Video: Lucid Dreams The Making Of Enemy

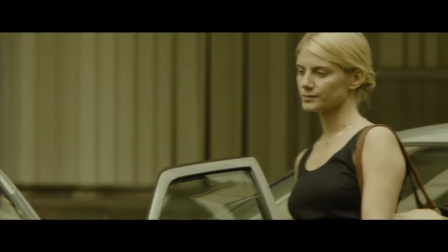In the case of Mellie Laurent and Mary, Her attitude and her spirit is what, you know, is driving a large section of the Adam story.
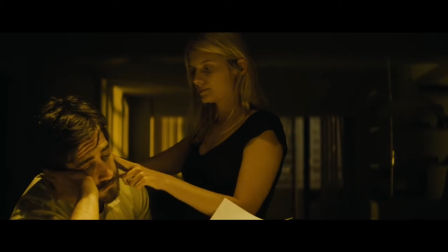I think she puts a lot of hope in that new relationship and it's not working. So it's really, like, hard. And then you have, like, all that sexual intensity in the movie.
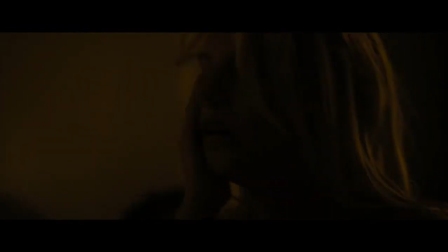So suddenly she's disturbed by that guy and she doesn't recognize him anymore. In the case of Melanie with Mary, I think is that she's gotten to define what she wanted the role to be.
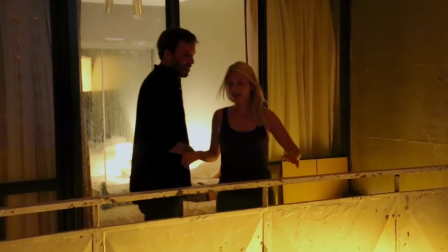It wasn't necessarily fully clear on the page. We tried to give them space to be able to create real human beings in front of the camera. I wanted to put some lightness in that character to just like believe in that relationship, believe in that love.
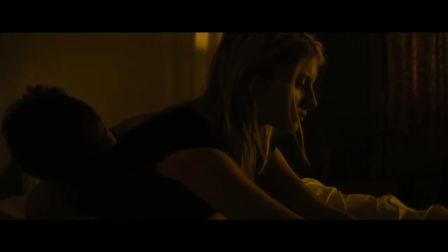And then she's stressed out and then she doesn't trust him anymore and then she's crying.
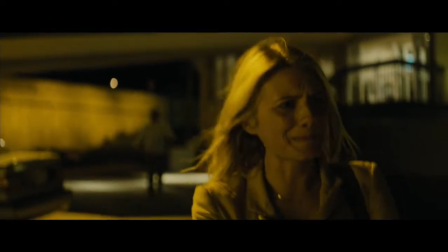So at the end she's a lot of women. We're playing all the time, and her ability to create the moments and have me follow them, and then at the same time to have me create a moment and have her follow it,
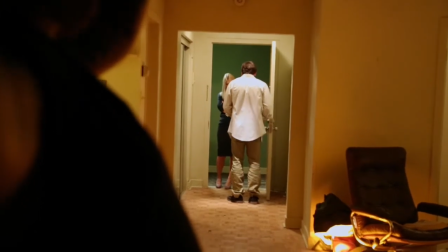is a perfect combination and a wonderful partner in these scenes.
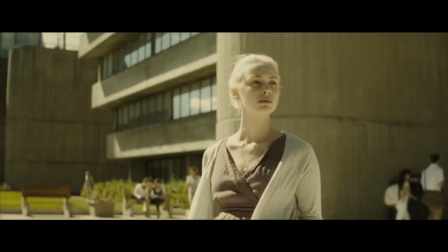The other female lead is Sarah Gaydon, one of the most stunning women on earth,
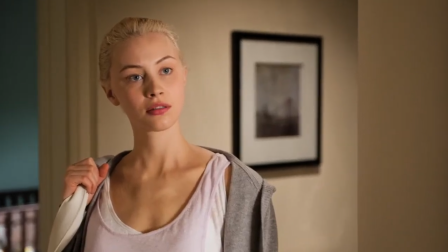but also she's incredibly intelligent and sensitive and mature, and I think it's going to be a great contrast to Melanie,
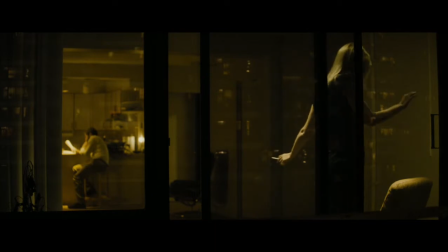who's kind of more, you know, ethereal. And the two of them are blondes and the two of them are beautiful.
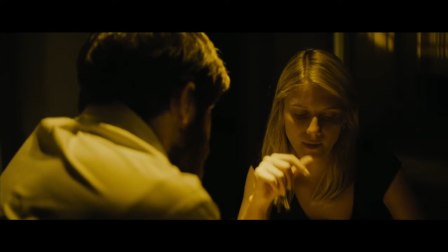And so it's kind of interesting that they're so similar and yet they're so different.
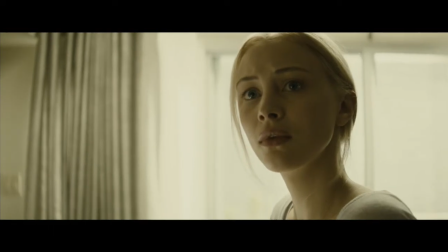With Sarah, I think there's a real presence and a real sense of integrity and sort of the best way I can put it is a sort of desperation to want to be honest. However surreal or sci-fi or existential or philosophical this film is, which it is,
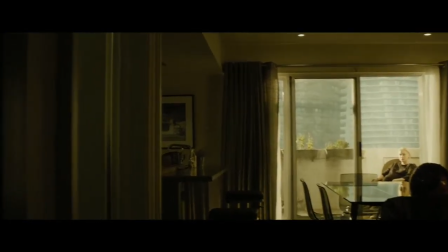we're still playing real people. and
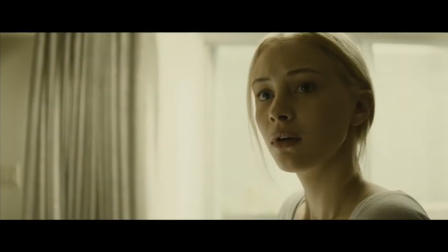they're in a real relationship and the stakes are really high because she's pregnant.
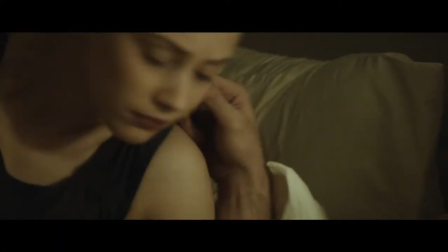One of the coolest moments, I think, in the movie is when Sarah Gayden's character is laying on Adam in bed.
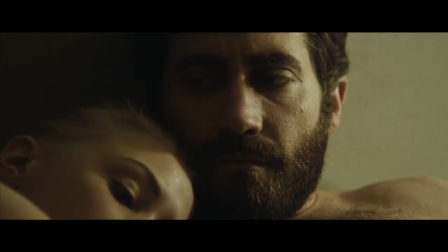He thinks she thinks that he's Anthony. And she says...
Did you have a good day at school?
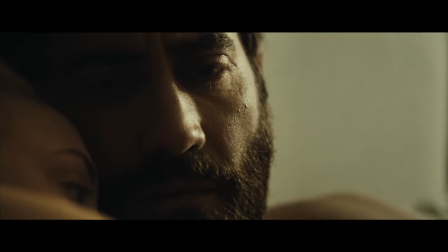She sees her husband, but it's not the same soul. And at the same time, the man she's in contact with is maybe the man she was in love with at the beginning. She wants her husband to be a man that he isn't. And one day, he walks in the door, and he's the man that she wants him to be.
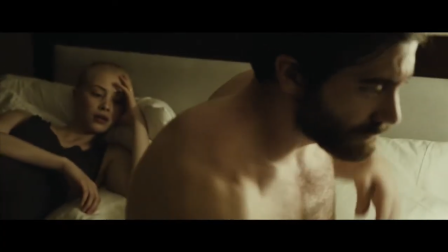And it doesn't matter about anything else, because the man she wants to be with is in front of her now. When you read the Salamago book, you can feel that he deals with wars as a master. On the other hand, there are some moments in the book that may be not so cinematic.
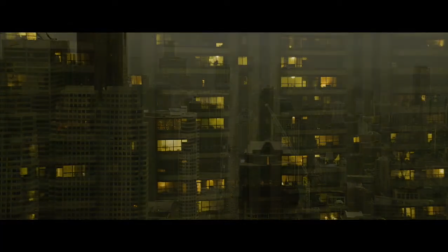So we have to look for the cinema, for the visual impact.
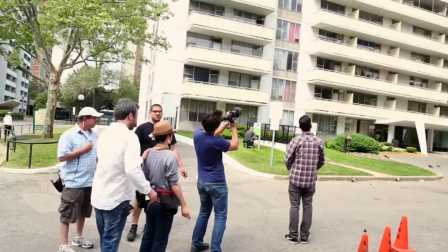We did a lot of visual brainstorm, so we worked with specific filters, specific lenses, specific camera movement, specific way to light the movie. From the moment we found the right recipe for the filters, we realized that the film was there in a way.
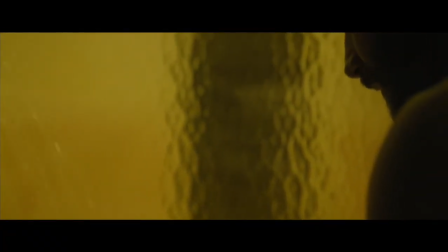Aesthetically, we said, wow, okay, so we have something that is different, that we've never seen before. There's something eerie about it. Then he had taken some photographs of a sandstorm, and those photographs were really, really interesting, and it gave that orange chocolate filtration because of the sand in the air. It's the color of the dirty smug. It's like the smug that takes away life.
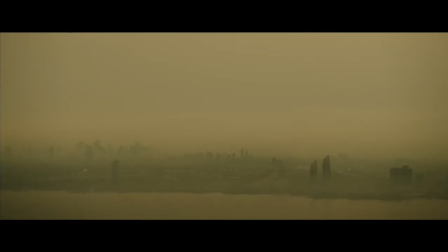It's all again that oppression, that city that takes away your own self.
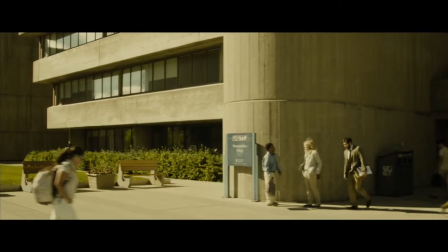We had many discussions about should it be a dream world, should it be reality, and we thought about Brutalist, the movement that takes away any sensibility.
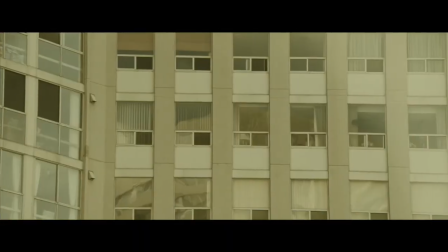One of the sub-themes of the film, the search for personality, the closeness of living together, but so you lose your identity.
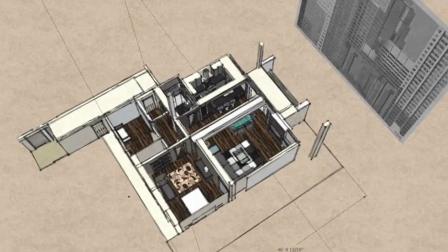When I work, my mental process is I read a script and images come naturally in my head.